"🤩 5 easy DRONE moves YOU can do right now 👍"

Every time you go out with your drone you can get five really simple shots each time. Easy to perfect. Here we go. First tip, super simple.
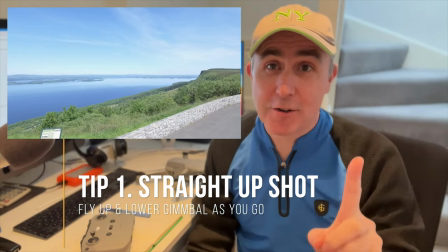10s
You're gonna get it anyway because you've got to raise your drone when you start flying.
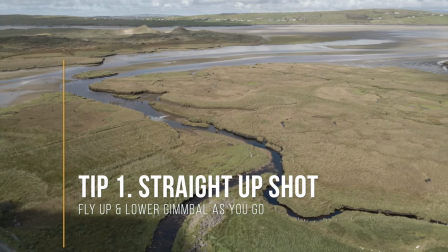15s
So make sure you press record and as you're going up if you can tilt the camera down as you're going up that makes for a lovely introductory
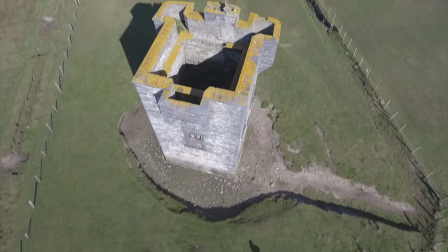24s
shot. it's also known as the jib shot you grab your controller it's going up anyway and you just use the button at the back to lower
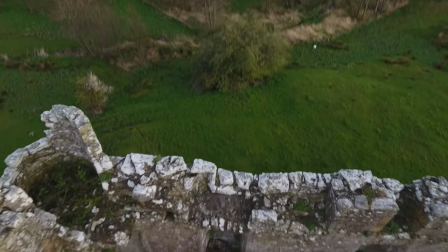33s
it down so it's going up and lowering down at the same time so you're already going to get something a little bit different than the normal flying forward
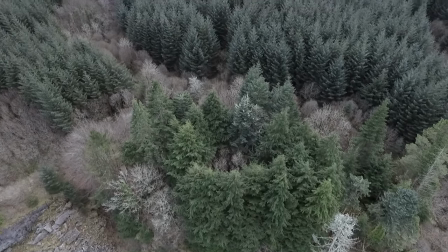42s
shot right from the beginning another good thing that you can do in post is obviously you can reverse that clip and it also makes for a great shot as long as there are no birds flying back ways or cars going in reverse but many times if you're out in the open countryside and there's nothing too obvious it can also make for a great establishing shot. The second one is the top down or the bird's eye view where you're just going along to the area perhaps that you want to shoot and you're just pointing the camera downwards and it's that contrast really of getting nice colors,
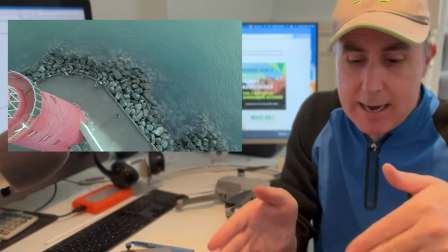79s
nice perspective, nice leading lines that make for some really interesting shots.
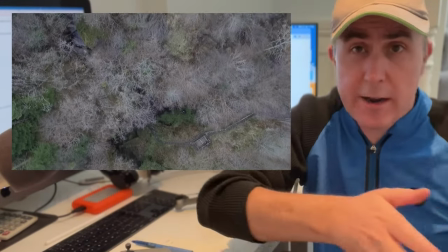85s
Again, not going too fast and allowing it to go in and out of the scene in some sort of coherent fashion. I've also even used myself lying down and revealing it top down to introduce the video. if you agree let me know the third tip is simply side to side so the first one is when you first start off so you're going up the second one is the bird's eye view when you're just
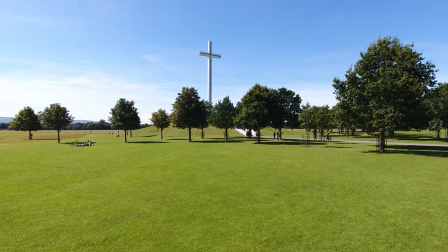112s
going to the area and the third one is from side to side and this is a lovely shot too especially if you bring something in from left to right or from right to left and again it's not just the boring forward shot. Fourth super easy shot is of course the orbit shot. Nowadays you can basically do it automatically on all the drones. I don't suggest that. I do suggest that you practice doing it manually because I don't think we end up using the whole
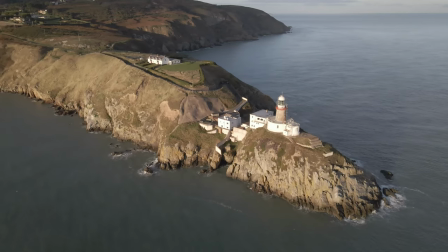142s
orbit nine times out of ten just because it takes so long unless of course you speed it up in post-production. So if you can just get that nice angle orbiting the area
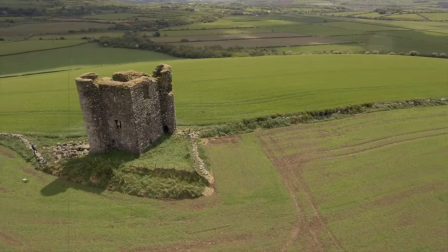153s
which you've gone to shoot it's a basic shot it's super easy and it's well worth getting just makes it a little bit more interesting many times you've got a foreground and a background which also create lovely depth and that's really helpful too fifth shot of course is the easiest of them all and that is
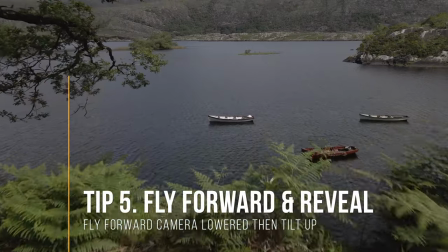174s
just to fly forward again some little tips to help you even with that simple shot is slow yourself down you don't have to go very fast
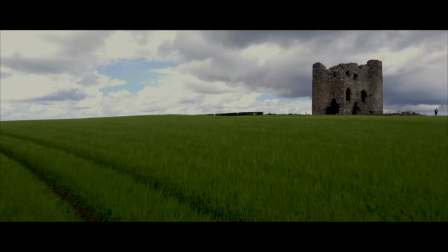184s
especially if you're lower to the ground just go nice and smooth and it will make for a lovely shot even better if you reveal something and that just makes it much more interesting to the viewer and stops it getting boring
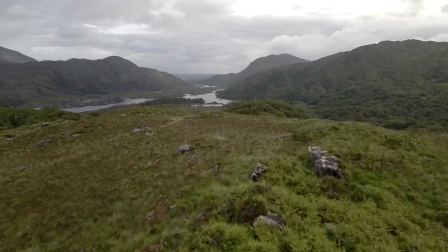200s
we want to avoid boring shots at all costs flying forward to reveal
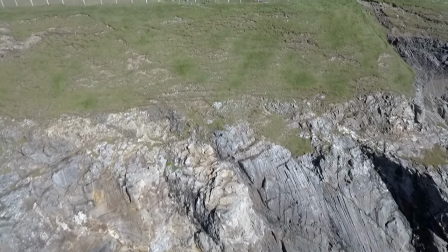206s
something it obviously makes things much more interesting and if there's nothing really interesting
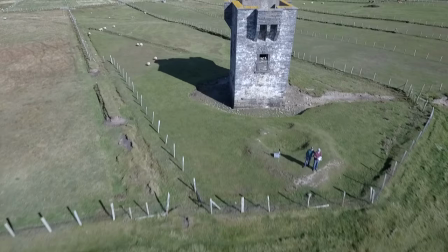212s
at the beginning you can even have it reveal yourself standing there and you see
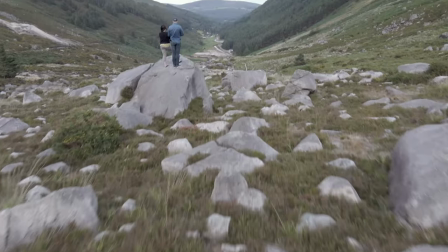216s
many youtubers do this there are so many more shots that we need to perfect and we need to learn this video is all about five simple shots and now i'm going to give you the five extra tips because you've stuck around to the end. Well before I even get to that if you've stayed this long you obviously are interested in this type of content don't forget to hit the subscribe button and the like button and do give me a comment.